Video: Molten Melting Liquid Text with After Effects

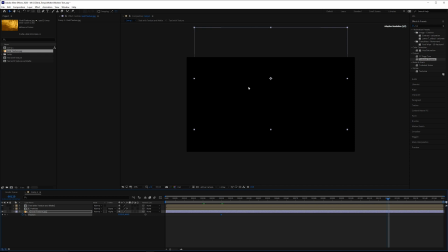8:12 And then at the very end, by about frame 120, we'll pull this whole thing all the way to the bottom. And we may have gone a little bit too fast there. Pull this up a little bit more.
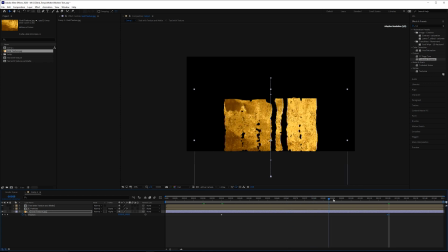8:24 We could always use a repetile effect to keep that going if we needed to kind of repeat that a little bit. And then there's other areas right here. Like if you realize that you really want to make sure that this always looks darker,
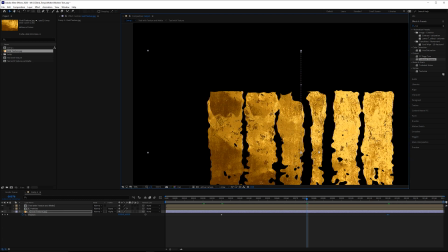8:38 you could tweak the color correction of this part of the text if you wanted to, or you could just lift this up a little bit higher to begin with.
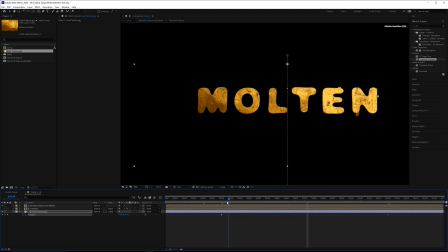8:46 And then that will look pretty good. Now, farther into the comp, you'll notice that as the text, the original text with texture and matte, that gets pulled down, the texture also stretches.
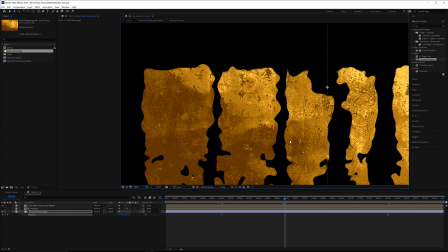8:58 So to mimic that, what we want to do, just grab like a directional blur.
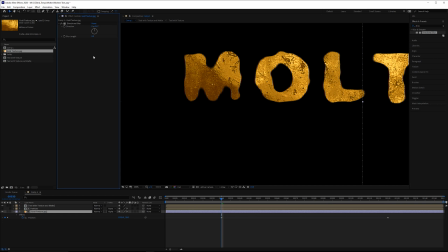9:02 The direction is fine. So then on the blur length at frame 30, set it at 0.
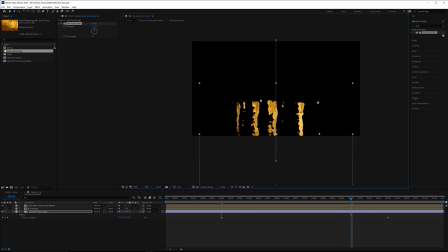9:07 And then probably by frame 100, just so we can still see this on the screen, we could increase that to maybe 20 or so.
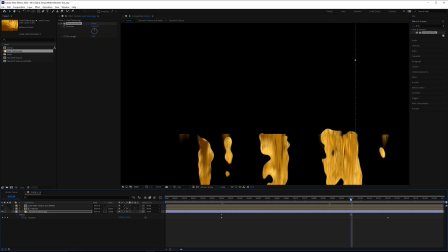9:16 And that'll probably look pretty good. We could probably pull this out to here now. Maybe a little lower, but that should be fine.
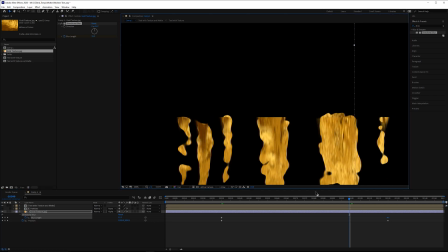9:22 Okay, another thing that I've noticed is we have a really hard edge on the text with texture and matte.
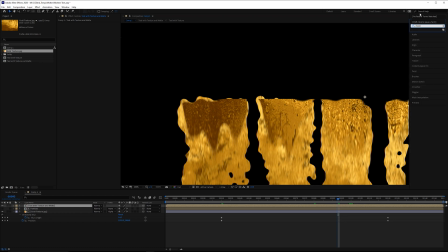9:29 You can see that's really, really sharp. So we can add a channel blur to fix that.
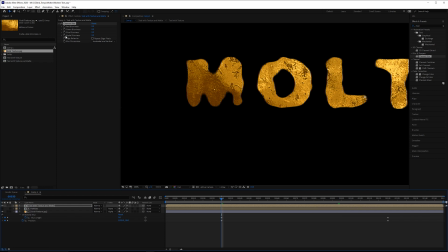9:33 So grab a channel blur, and on the alpha blurriness, frame 30, we can animate this starting at 0,
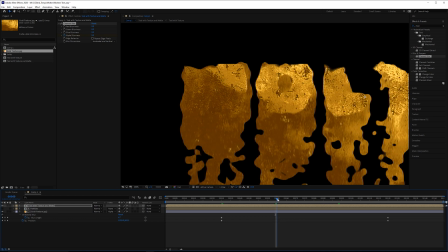9:38 and then maybe by frame 60 or so, that can get to a value of 20.
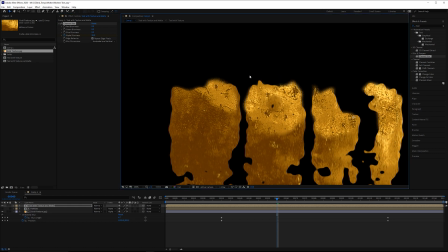9:45 Make sure you click repeat edge pixel, so otherwise you will never see the result.
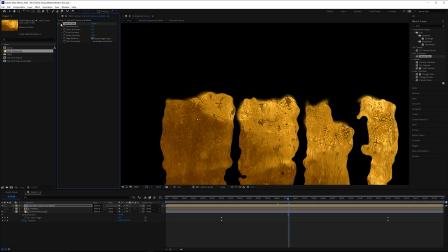9:51 So that helps a little bit. We don't see that hard edge anymore.
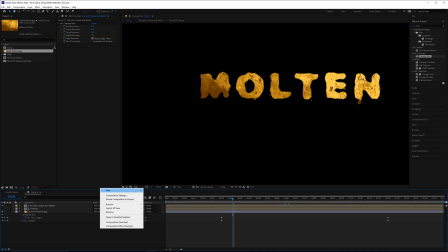9:55 All right, so to make this look a little bit more like molten metal.
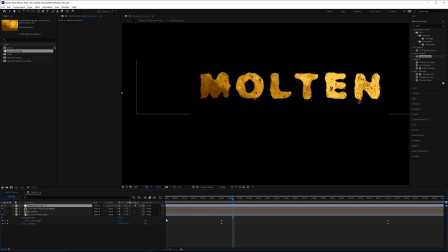10:00 I'm gonna grab a CC glass effect, but first we're gonna make a new adjustment layer called the CC glass, and then grab a CC glass effect. Pull this over. Now what this does, it kind of makes everything look just a little bit more like molten liquid.
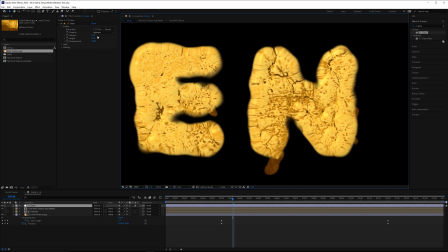10:17 This makes it look like it's bubbling up a little bit. So for the bump map, we can just set that to non.
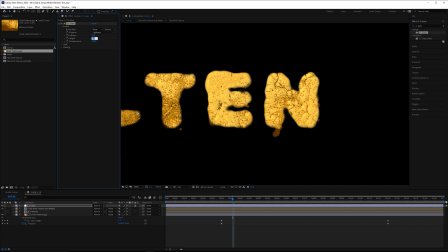10:22 We can just have affect everything. That's fine. And then for the height, if we increase that to something like 50, you can really begin to see kind of these bubbles that emerge.
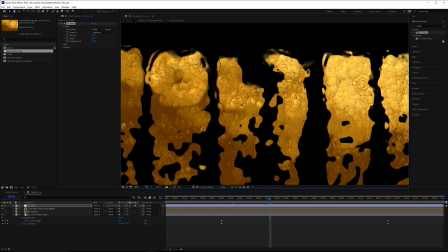10:30 Kind of makes it look like it's a little bit more lifted off the surface.
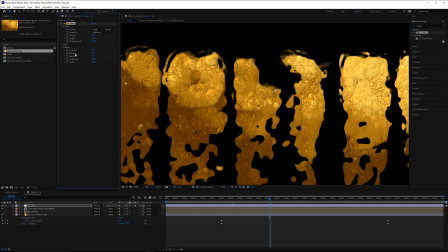10:35 There's also lighting and shading parameters that you could change. Like if you wanted this to be a little bit brighter, you could increase the specularity.
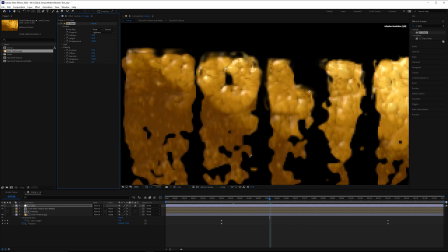10:41 This is metal. But if you wanted to have this as something else, like plastic or something,
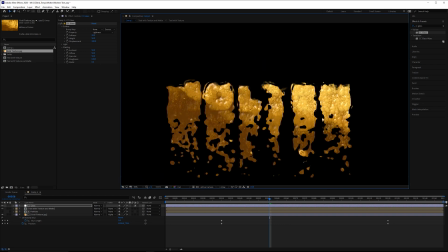10:47 you can change the metal to zero, and then it's going to look a little bit more plasticky.
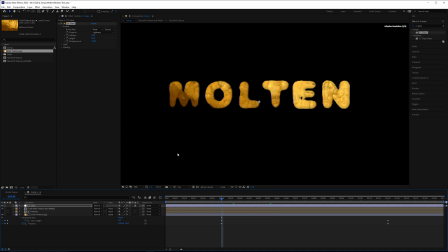10:52 Okay, for now though, I'm just going to leave the shading as it is. And then at frame 30, we'll set the height to about 10, just so it's always there.
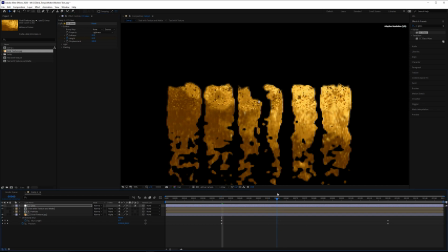11:00 And then maybe by about frame 60, we can have that go to 50. And I think that will just help make it look a little bit more interesting.
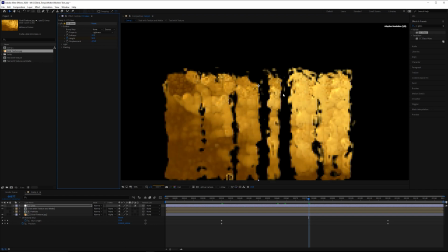11:11 You can also increase the displacement amount if you wanted to, and doing that kind of adds a lot more like stringy bits,
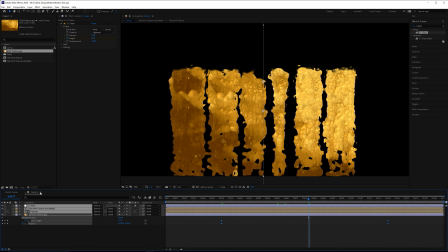11:18 but I kind of like it at the default setting, so I'm just going to leave it like that. And next, what we can do is take all of these layers and then pre-compose all of these.
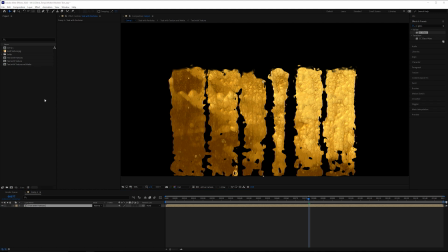11:26 Call this text with particles. And at this point, what I'd like to do is grab a background.
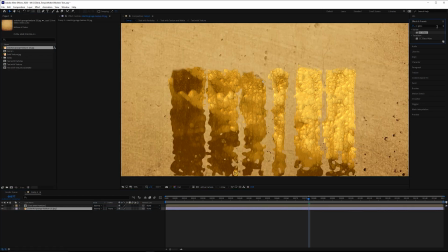11:32 So I'll just import a background image here. Pull this underneath, grab a hue and saturation effect, drop the saturation down to zero.
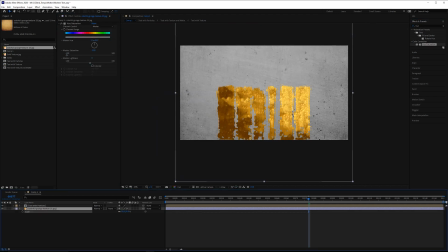11:40 I'm also going to scale this entire layer down. Grab a vignette effect. I'm also grab a curves, but I'll put the curves in between the hue and saturation and the vignette.
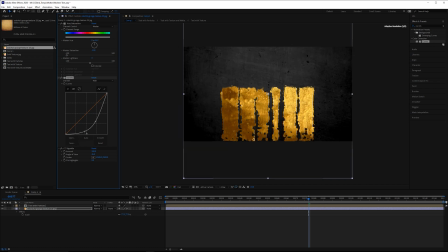11:49 I'll just pull this down, something more like that. Duplicate the text with particles layer, call this glow.
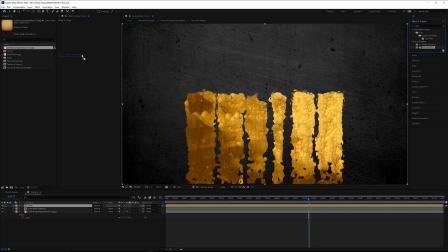11:55 We can grab a fast blur, a fast box blur effect. Increase that up to about 100. Pull that underneath, then change the blending mode to screen. On the text with particles layer, we're going to grab a glow.
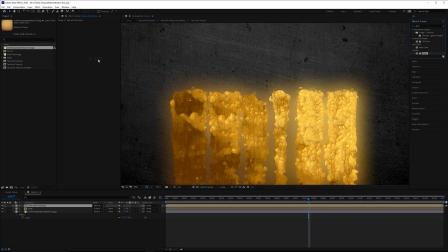12:08 Now, if you use the standard After Effects glow, not the greatest effect,
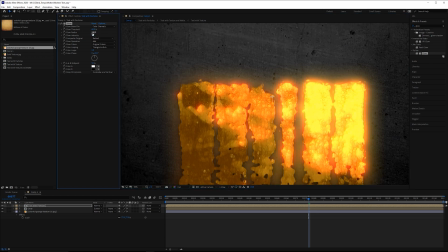12:12 you'll want to increase the radius probably to about 100, and then you'll want to drop down the intensity quite a lot.
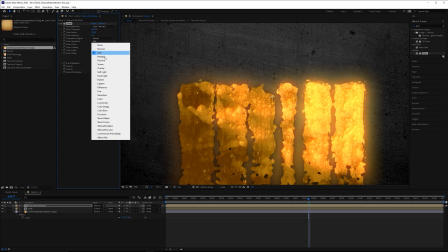12:18 This can very easily clip though, so you want to make sure that the operation would be set to screen, just so it doesn't clip.
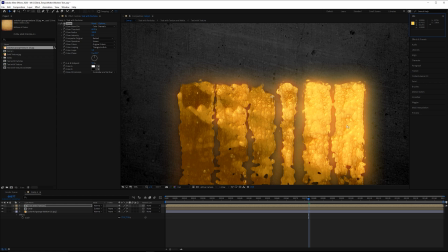12:24 You go to your info tab and just hover over these. They should never go above 1 on a 32-bit working space. If I change this to add, you can see that these go way beyond 1. So that means the values are clipped, and clipping is something you want to avoid.
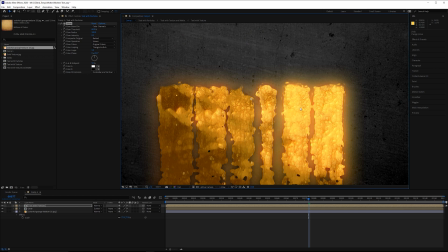12:40 It just looks very unattractive, and it makes it very, very difficult to do other color corrections in the future if someone else is working on it. I'm actually not going to use this glow effect. I'm going to use a different one. I'm going to use one called Real Glow.
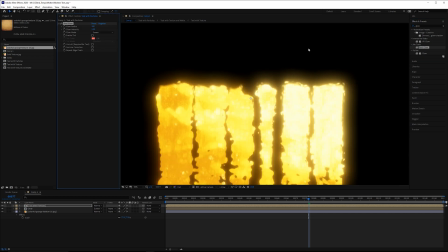12:52 This is a plugin, but it handles glow a lot better. It has more natural fall off. Drop down the intensity there.
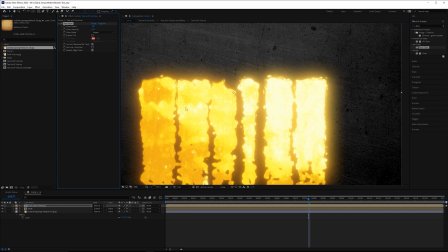12:58 Next, we can probably lower this glow, but I am going to add some color correction first.
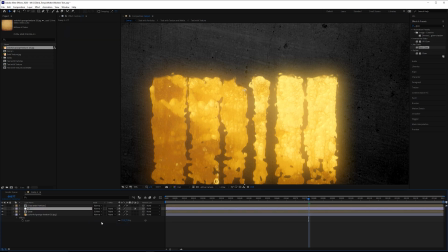13:03 New adjustment layer, grab a curves effect.
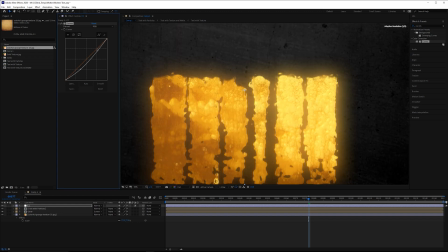13:07 We're just going to kind of lower the shadows a bit, pull up some of those highlights just a tad, thing more like that.
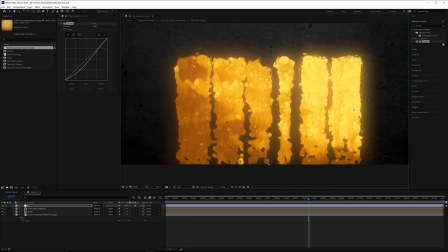13:14 Now this other glow might be just a little bit strong, this one, but it is needed. We do need a little bit of that. Just lower the opacity a little bit. Or you could go into the fast blur and you just lower the blur amount.
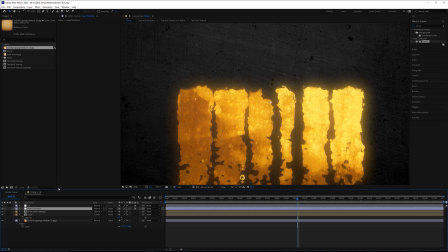13:29 So the last thing I want to do is add some heat distortion. So this would also go on a new adjustment layer. Now, basically with heat distortion, you can start off with a turbulent displacement effect. You could use a mat of some type of heat distortion effect and just use a displacement map, but I'm actually going to use a plugin.
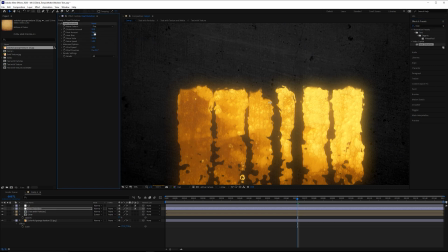13:46 So you might want to look up how to create realistic heat distortion in After Effects. I'm using a Video Copilot plugin called Heat Distortion here.
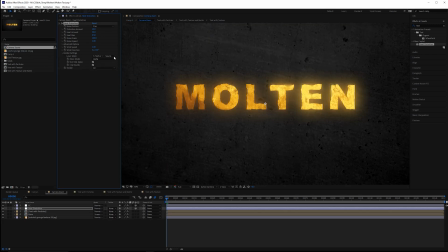13:53 It does a very good job. I really like the effects that it gives, and it saves a lot of time. All right, so the very last thing I want to do is just do some quick camera zoom. I'll grab all these layers, just pre-compose these again.
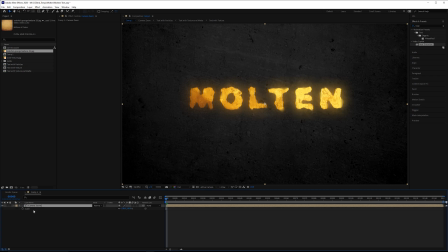14:05 Call this camera zoom. And this is gonna be very simple. It's gonna scale this, and by the very end, about frame 120, let's go in about 10%.
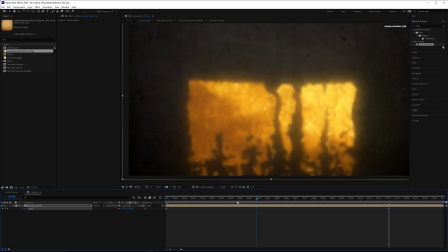14:14 That will also hide any imperfections that you see at the edge. Go into the graph editor here, and we can just do an ease in and ease out.
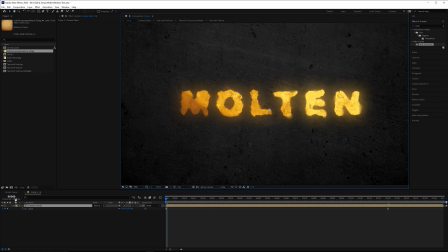14:20 At the very beginning here, I don't want this to be already melting. So we're gonna go all the way back to that very original comp that we made.
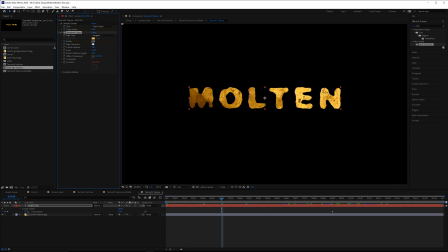14:32 And we're gonna change the border of rough and edges. I meant to animate this, so it should start at 0, and by frame 90, it gets to 60. So it actually starts like that. Make sure you go into your text with particles comp. You need to enable motion blur on for all of your different layers, and make sure it's enabled for the composition as well.
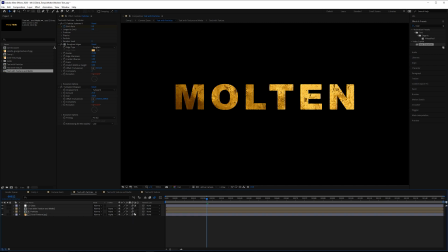14:51 And that will simulate motion blur.
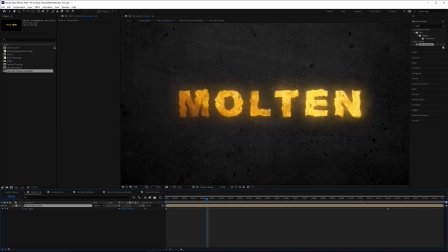14:53 Now, if you realize at the end there still isn't enough motion blur, which can happen with particles, you can add a CC force motion blur effect. It takes a ridiculous amount of time to render. It does require quite a lot of samples to get it to look decent, but that is another alternative for you. All right, so here's the final result. Now you'll notice the M is a little bit different.
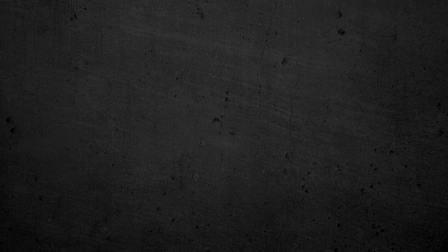15:14 I just made the texture a little bit larger so it was more golden everywhere and it didn't get so dark.
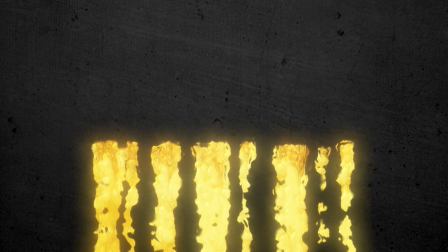15:20 And then I also changed the timing of the mask that falls, just because in the demo I realized it was a little bit quick.
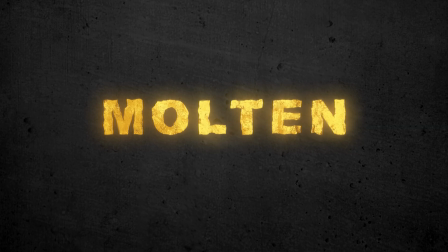15:28 Anyway, if you guys have any questions, feel free to post a comment. If you learned something, it would help me a lot if you click like.
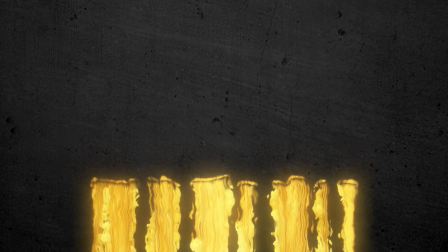15:34 Otherwise, I'll see you next time. Peace.